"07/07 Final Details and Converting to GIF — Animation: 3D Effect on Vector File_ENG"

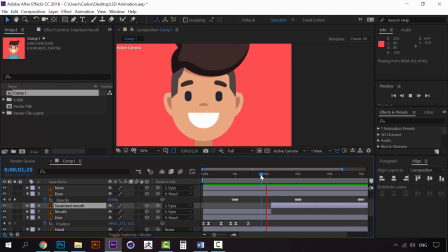4:08 So when we get to this point, when the fly appears, we will change this here.
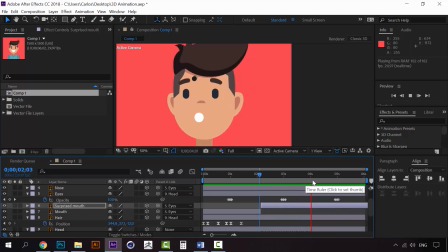4:21 So all the way to this point, but when we get here, we close this
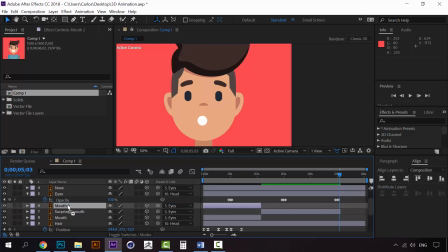4:36 and we create a duplicate of the mouth, which will be called mouth 2, and get it here. So when the fly appears, it looks surprised, and when the fly ends, when the fly goes off the composition,
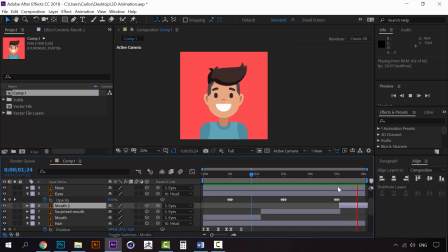4:54 we are smiling again. Alright, now another thing that we can fix is a little bit the eyebrows to give
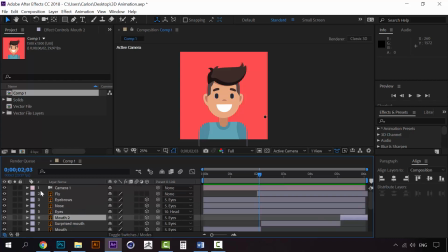5:15 more depth to the eyebrows or to the face in general. I came up with this. When the eyes move, I'm going to open the position for the eyebrows,
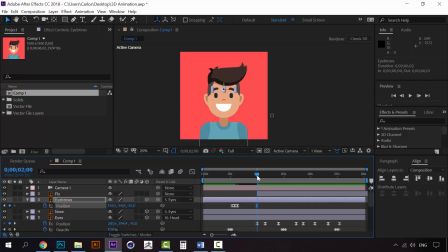5:34 and when the eyes move, I'm going to click here, and when the eyes go down,
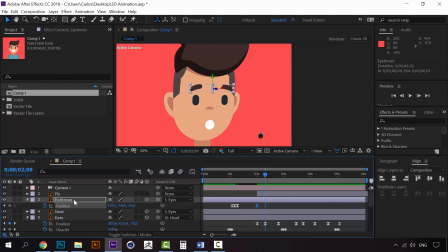5:43 you can see that the eyebrows are following the eyes, but that doesn't mean that we can change the position for the eyebrows as well. So I'm going to change the position a little bit down like this. So we will have a nice game here where the eyebrows move faster than the eyes.
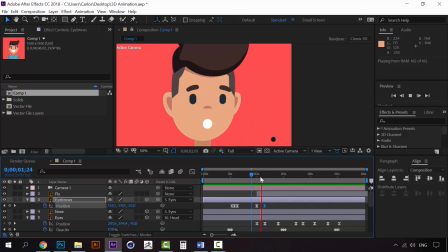6:02 You can see that we created some sort of animation here where the eyebrows move faster than the eyes. And when they go back here, we can move them up a little bit,
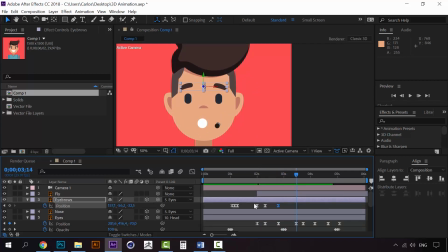6:23 just like that. And here we can go back to the original position.
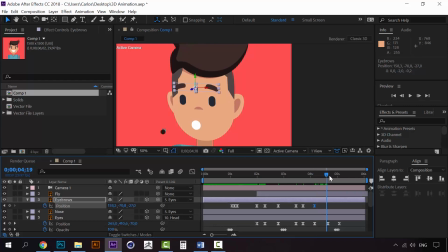6:39 Here we move this up, and here again we move this down. So now the eyebrows are not just following the position of the eyes, but they have their own animation,
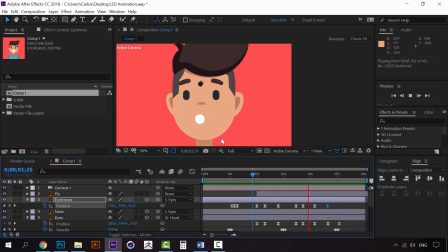6:55 which makes it look more realistic, and we have some more depth now. We can move this down a little bit more, and at the end we leave this as they were.
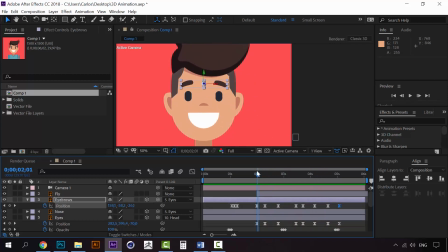7:18 Alright, I like this. Now the final part is playing around with the ears. Now I have the ears right here. We haven't touched anything up until now, but now this time I want to change that.
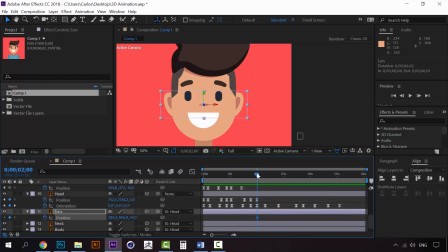7:36 I'm going to click here on the position, and when the head moves to the right, I want to move the ears to the left so that we can have a little more depth like this.
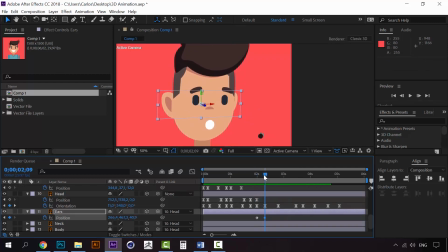7:55 So now it looks like the ears are moving in a different way than the head, and that gives us more depth for the character. You can see, especially in this part, you can see how nice it looks.